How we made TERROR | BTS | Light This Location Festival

my name is Yusuf Rafiq and this is Photons Picture, and today I'm gonna show you how we made our short film Terror.
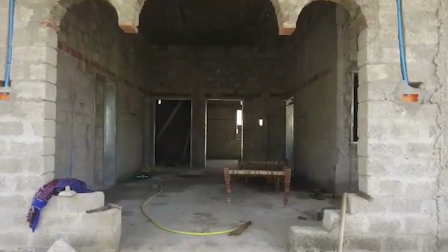16s
We shooted this short film in the living room of a under construction house.
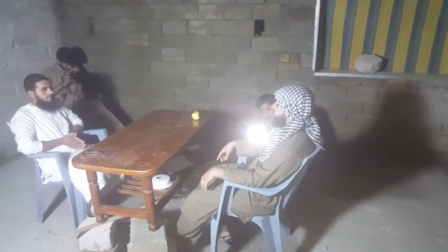21s
This room has no electricity, so we brought electricity from neighbors and covered the windows so we get nighttime darkness at day.
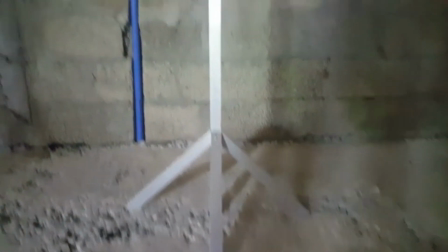29s
We made our own DIY light which was used as key light.
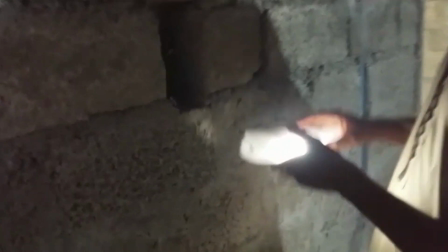34s
A chargeable battery was kept inside of a box, so we created a particle light as you can see on the wall in the background.
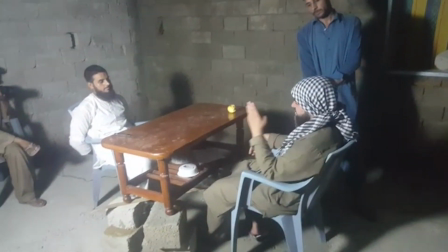41s
On the opposite direction of key light we used fill light which were actually mobile lights,
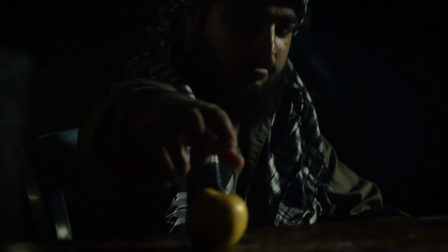47s
so we have now three lights: main, key light, particle light and fill lights.
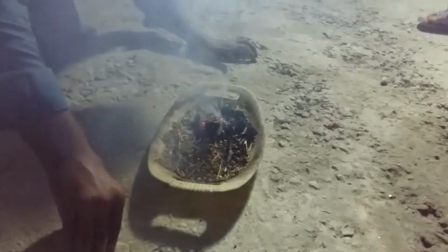51s
To create diffusion, we burned some dried leaves to get smoke in our video because we didn't have any device which can create smoke.
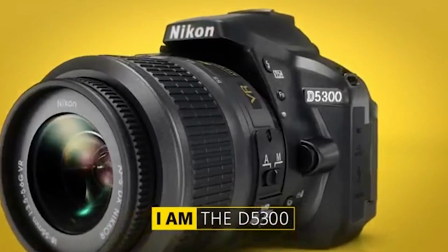59s
These shots were taken by using Nikon D5300 with 600 to 800 ISO.
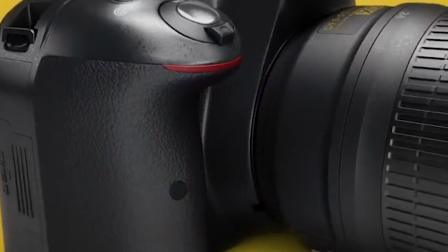65s
The camera was fully controlled by hands because we don't have professional gimbal or gear to use.
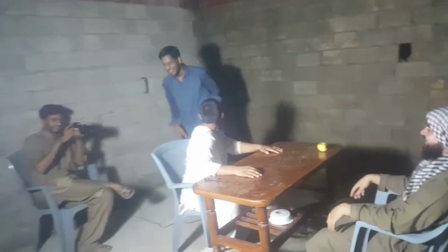71s
With all of this and by color grading, we get film look like this. Wale mara wale.